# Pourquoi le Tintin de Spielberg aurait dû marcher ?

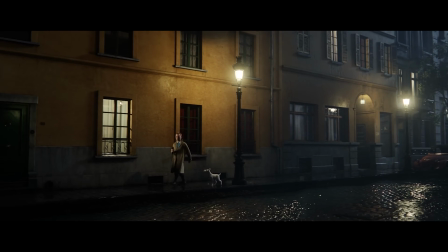Kaminski montre encore une fois sa virtuosité en termes de lumière, avec sa gestion des ombres et des contrastes.
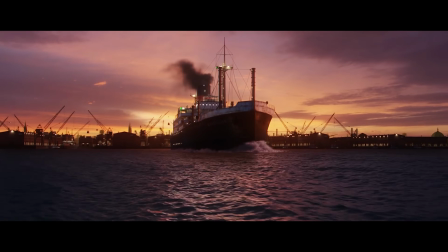La lumière et les reflets en animation sont saisissants, dans n'importe quel décor, comme ici avec le pistolet de détresse.
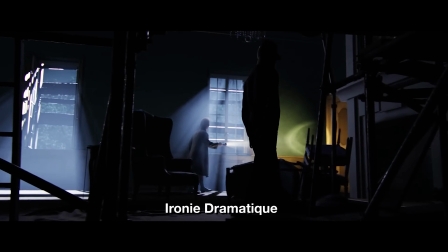J'aime également l'emploi de l'ironie dramatique qui fait très bande dessinée et ajoute du mystère dans l'intrigue.
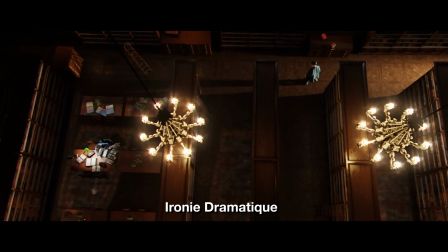Ce plan zénithal dans la bibliothèque est incroyable. Je ne saurais quoi redire sur la réalisation du film.
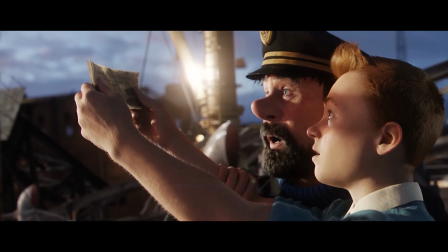Tintin est visuellement époustouflant. Cette maîtrise visuelle se montre également par le montage et la dimension sonore. Spielberg souhaitait pousser l'immersion à son paroxysme. Le film possède un rythme et une dynamique assez folle.
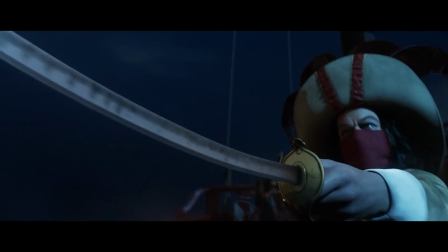On enchaîne les séquences épiques avec un soin porté sur certaines transitions, mais surtout sur la dimension sonore.
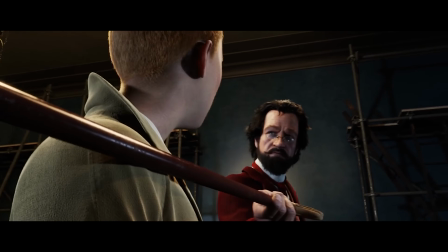De nombreux bruitages amplifient les mouvements et les objets, attirant notre attention. Encore une fois, la performance capture est magnifiée pour rendre le tout très vivant.
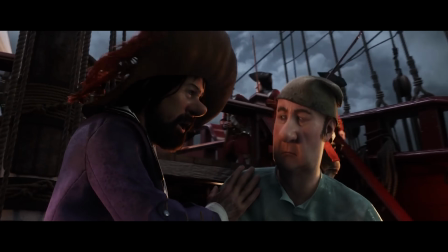Et je ne peux pas ne pas mentionner John Williams. Même si ses compositions ne sont pas les meilleures, elles rendent parfaitement honneur à l'univers et à cet appel à l'aventure.
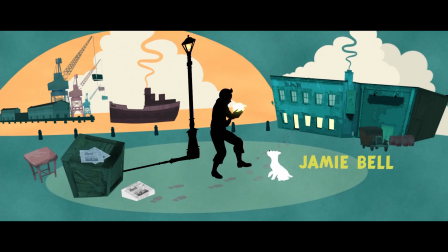En particulier ce générique qui fait penser à celui d'Arrête-moi si tu peux, représentant la malice et la détermination de Tintin, enrobé dans une atmosphère de mystère et d'enquête. Après, là où je suis un petit peu déçu, c'est que la musique incroyable de la bande-annonce n'est même pas dans le film. Et c'est surtout pas une musique de John Williams. Tant pis. L'équipe du film maîtrise son sujet et partage leur amour pour l'univers.
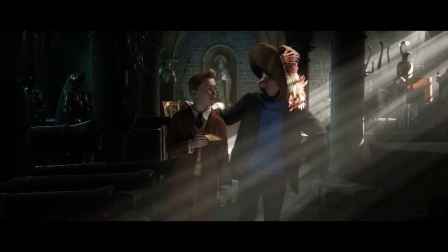L'aura d'Indiana Jones n'a jamais été aussi présente et se ressent encore plus dans son histoire.
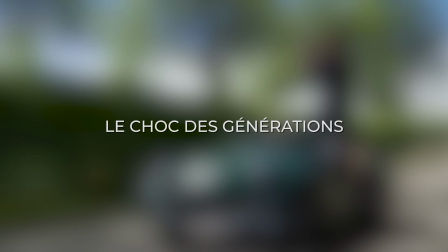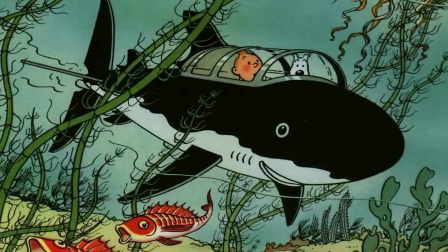Tintin est une œuvre universelle. Mais le passage d'un art à l'autre n'est pas une chose aisée.
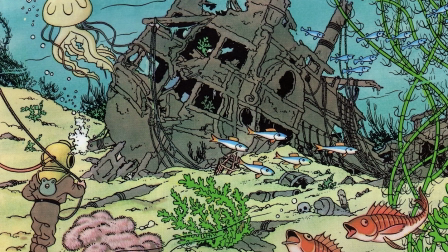Ce qui marche en BD ne marche pas forcément au cinéma.
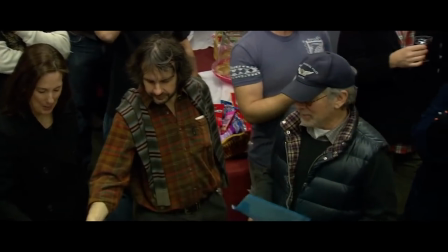Avec l'aide de 3 scénaristes, des choix ont été entrepris par souci de fidélité, mais également d'efficacité cinématographique. La série des années 90 partait sur une adaptation très fidèle, tout en édulcorant le ton. Ici, c'est pas forcément une réappropriation narrative, mais plutôt un mélange.
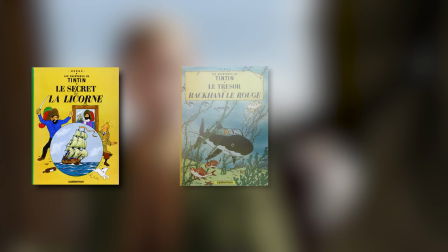L'œuvre mélange l'histoire du secret de la licorne, du trésor de Rackham le Rouge, avec des événements du crabe aux pinces d'or.
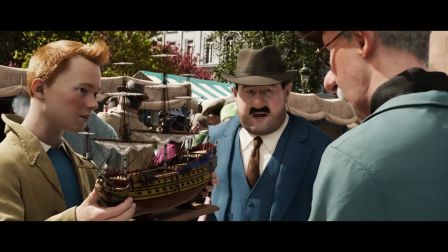Malgré la densité des 3 BD, l'histoire se veut simple, accessible, et surtout contextualisée de manière naturelle.
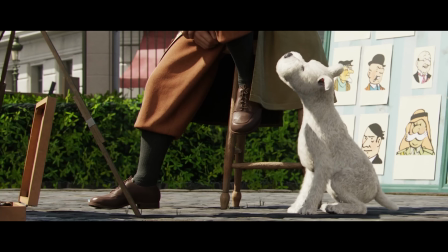Les fans de Tintin seront ravis de voir les nombreuses références disséminées par l'équipe.
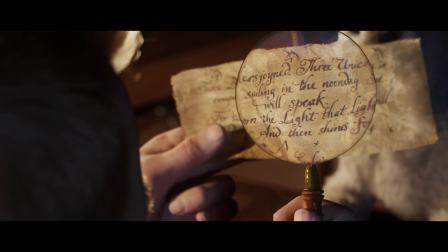Mais ceux qui ne connaissent pas arriveront facilement à se plonger dans l'histoire, grâce à des dialogues forts et une intrigue mélangeant enquête et la chasse au trésor.
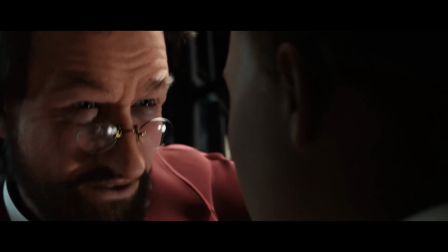Ce que j'aime particulièrement, c'est le choix de faire de Saccharine le méchant principal, mais surtout le descendant direct de Rackham le Rouge. Un choix que des gens critiquaient. Moi, ça me dérange pas. Au contraire.
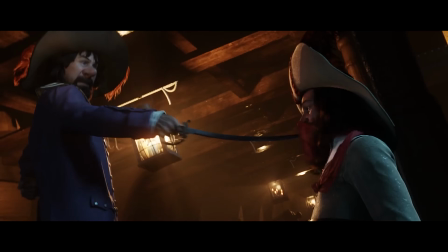Ce choix apporte selon moi un enjeu personnel et émotionnel pour le capitaine Haddock,
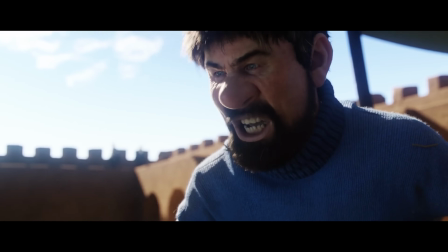transformant cette quête en une vengeance générationnelle et liant tous les événements de manière logique.
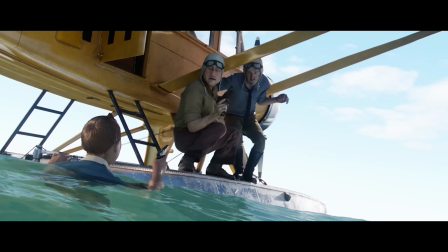Ceux qui ont lu les œuvres sauront à peu près ce qu'il se passe, mais ce mélange des histoires et ses quelques nouveautés arriveront à surprendre les spectateurs.
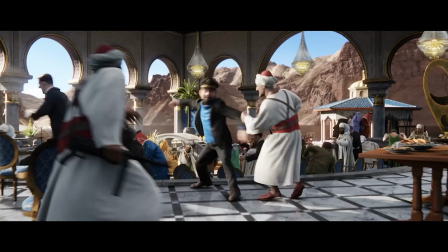Je comprends que ce soit décevant de pas voir les frères Loiseau dans le film,
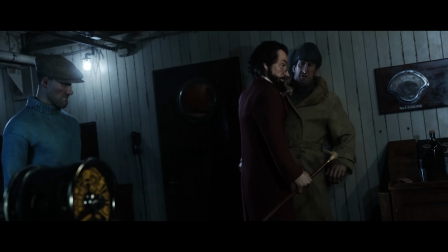mais je pense que c'était pour éviter d'avoir trop de personnages et se concentrer sur ce conflit de descendants, et surtout apporter plus d'émotions.
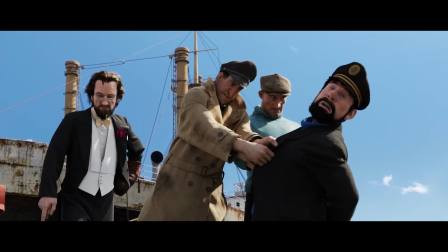C'est un choix neuf qui ne trahit pas à mon sens l'esprit de l'œuvre.
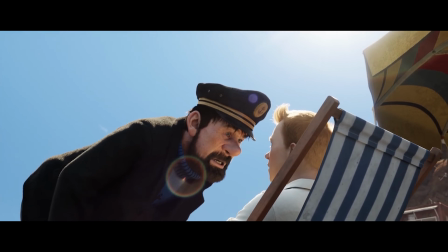Esprit qui se rattache avec le message que veut nous faire passer le capitaine Haddock, et qui englobe les films d'aventure.
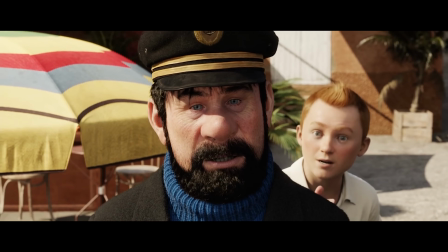La détermination et la bravoure. Ne jamais abandonner pour obtenir ce que l'on veut, et ne pas se freiner face au moindre échec.
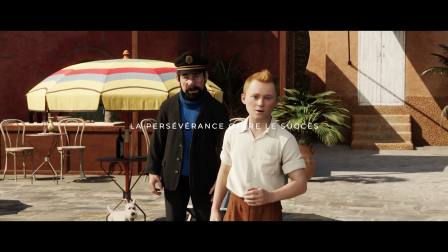La persévérance nous offre les portes du succès. C'est surtout les personnages et leur interprétation qui portent le film. Le ton est toujours juste et tourne autour de relations fortes entre les protagonistes. J'aime chacun des personnages portés à l'écran, à part lui et elle.
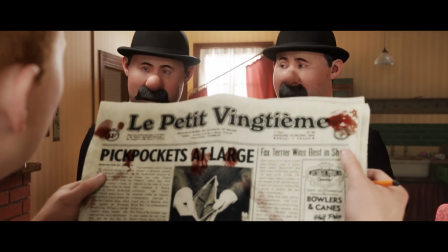Fidèles à leur caractère attachant et entreprenant, les acteurs incarnent parfaitement ces personnages iconiques.
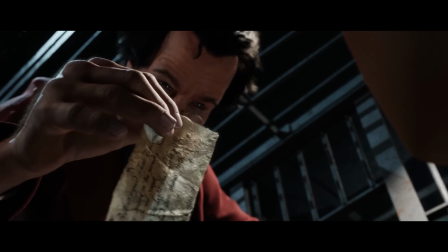Sapristi !
Beaucoup prétextaient que la performance capture impactait leur expression faciale et atténuait l'émotion.
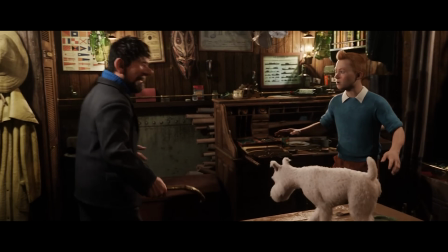Je ne suis pas d'accord, bien au contraire.
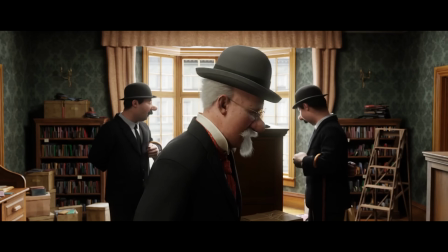Le chara-design est réussi, mélange de réalisme et de caricature propre à la BD, avec ses petits yeux et ses nez imposants.